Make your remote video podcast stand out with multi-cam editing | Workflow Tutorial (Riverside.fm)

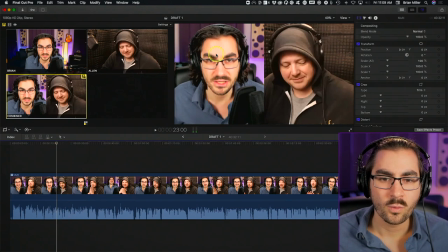(20:23)
So you see how Alan, while I'm doing this preamble, is looking down? This is something that a lot of guests do because they're thinking, maybe they're taking notes, maybe they're writing down the question that you're asking or whatever they're doing. And you don't, this is boring to look at,
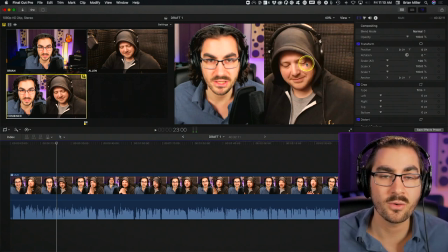(20:40)
and it makes him look like he's not interested, even though he is, he's listening or he's taking notes or whatever.
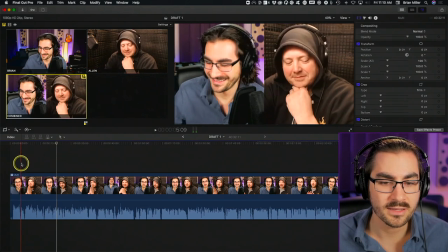(20:45)
This is very common. So that's why I'm gonna shift now, right as he kind of starts right about here.
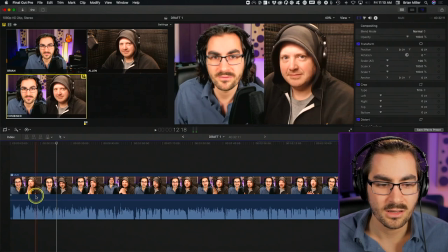(20:52)
You can see him shift his focus downwards. So right before he shifts his focus, I'm gonna make a cut right in between,
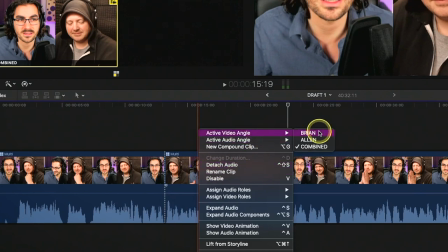(21:00)
and I'm gonna switch the video angle to me.
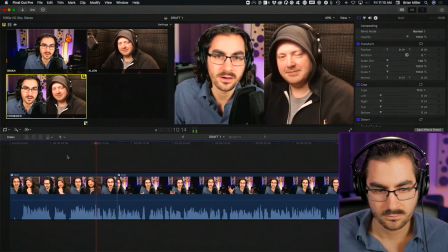(21:04) Yeah, man. So listen, I was really excited to have you be a part of this Year of the Pivot project,
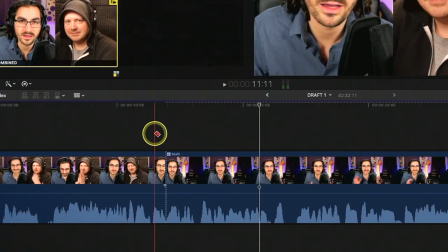(21:11) because you have gone through something that— Of course, if I wanted to, I could cut out that by switching from the combined view
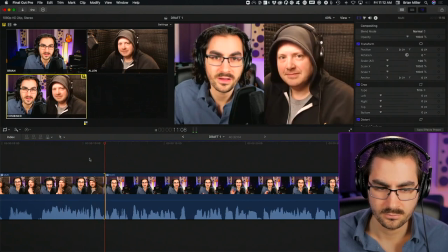(21:20)
right here.
Part of this Year of the Pivot project,
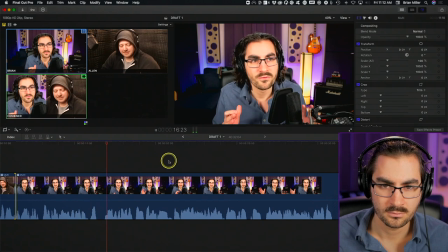(21:25) because you have gone through something that very few people will have any access to,
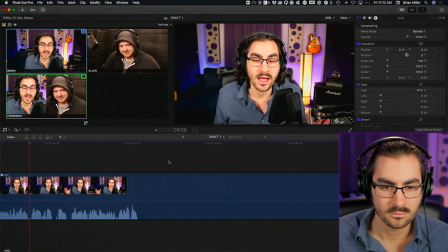(21:32) in even in their imagination. They can't imagine how many people in certain industries.
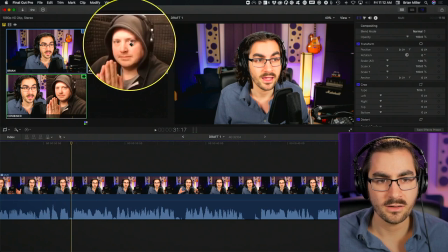(21:39)
Now, right here, do you see that as I start to make this point that Alan up here, watch Alan up here, he starts nodding right there.
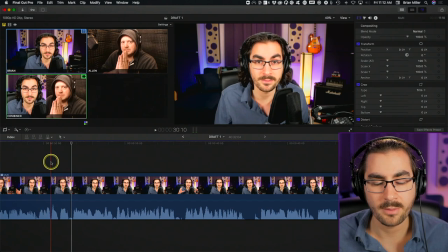(21:47)
I like to show when the guest is nodding along with me or when I'm nodding along with them, because it's kind of like a laugh track in a sitcom. It lets the viewer who's watching this conversation know that the two of us are on the same page,
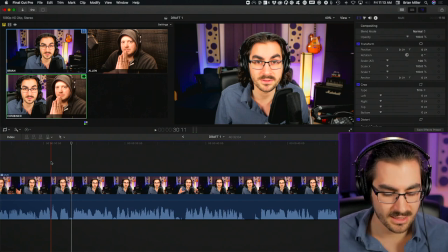(22:02)
that we're building energy, that we're creating connection, and it helps them feel more connected. So I'm gonna shift back to the combined view right as Alan starts doing that.
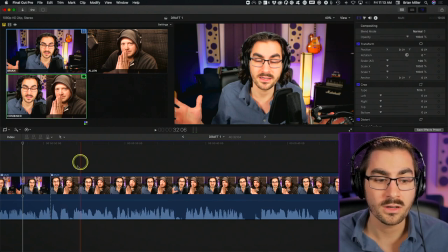(22:12)
This is a choice of shifting for tone of the conversation, not for making a cut or hiding a cut.
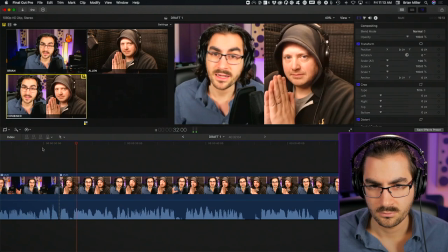(22:21) Completely wiped out, and in many ways are still really struggling.
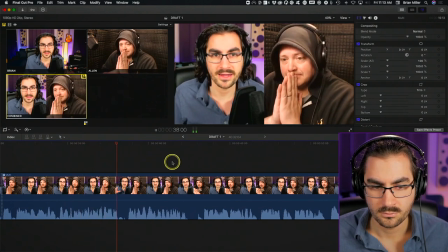(22:25) So before we get into kind of what you do in your background and all of that, what are you working on right now, like this week, this weekend?
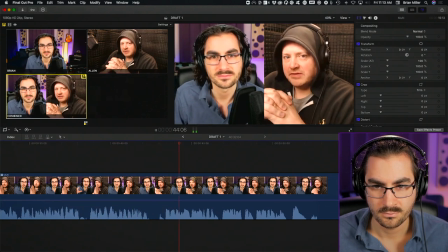(22:33) What's on your plate? I'm working on a television show, fourth season of Black Lightning.
All right. So I'm going to cut to Alan now so that we get him kind of in the spotlight.
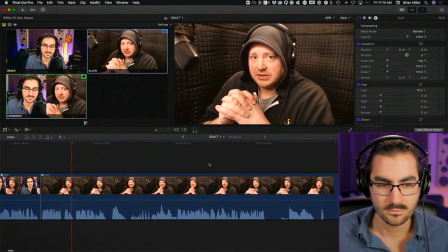(22:43) Of Black Lightning. It's his Warner Brothers production. And I'm the boom operator, so sound.
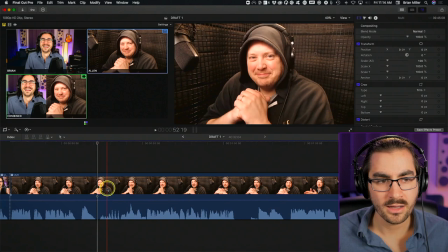(22:50)
Now, I want to cut because you see I start laughing here, but I don't start laughing until this right here is where you see the action of laughing start. So he goes sound, and then I'm going to wait to cut until about there.
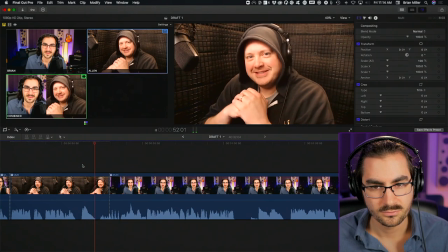(23:07)
I'm going to cut back to me.
Sound. Sound, yes.
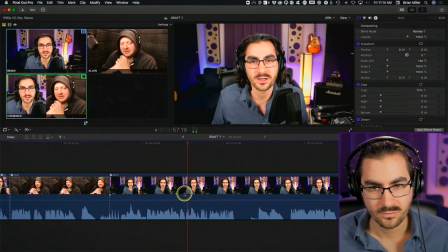(23:13) So that's cool. So you're working on a Warner Brothers production. I am.
That's it. That's all I'm going to show you right now.
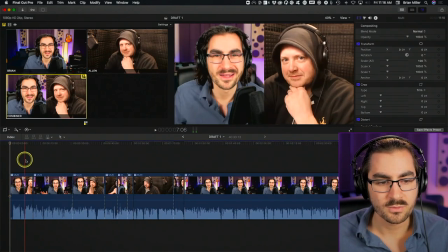(23:19)
And I'm going to play from the beginning so you can see how much more dynamic this edit is than simply leaving both screens up permanently the way you would normally see in a Zoom recording where you just see both people all the time, or where people leave Zoom on the spotlight mode and so it just automatic, or the speaker mode rather, so it automatically shifts back and forth. It never quite does it well, and it's a little, when two people try to talk over each other, it kind of jumps back and forth.
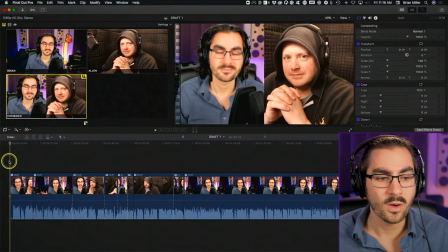(23:46)
Here I have all the control to choose what you see, which influences how you feel about the conversation. So this is what I mean when I say my voice is in the edit. This is why I don't like handing off editing of my podcast. It's one of the only things I'm not gonna shop off to a virtual assistant or an editor,
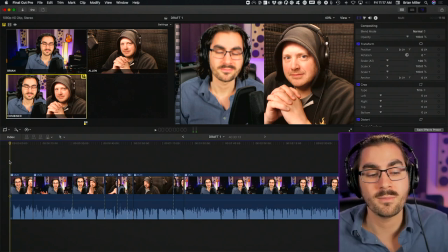(24:03)
because I believe that my choice of when I make these edits, what to leave in, what to leave out, when to cut to who, when to cut to a reaction or not, when I'm gonna leave a long pause in versus cut a pause out, all of that makes a huge difference on the way that the audience perceives the conversation.
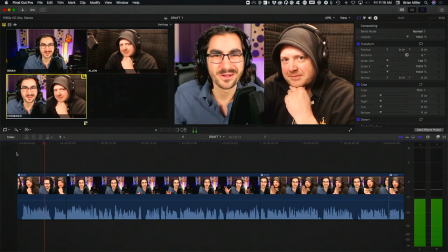(24:21) All right, Alan, thank you so much for being here. It's good to see you again, by the way. It's great to see you as always.
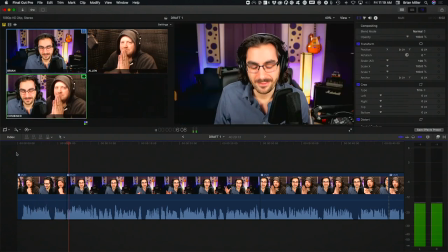(24:26) Yeah, man.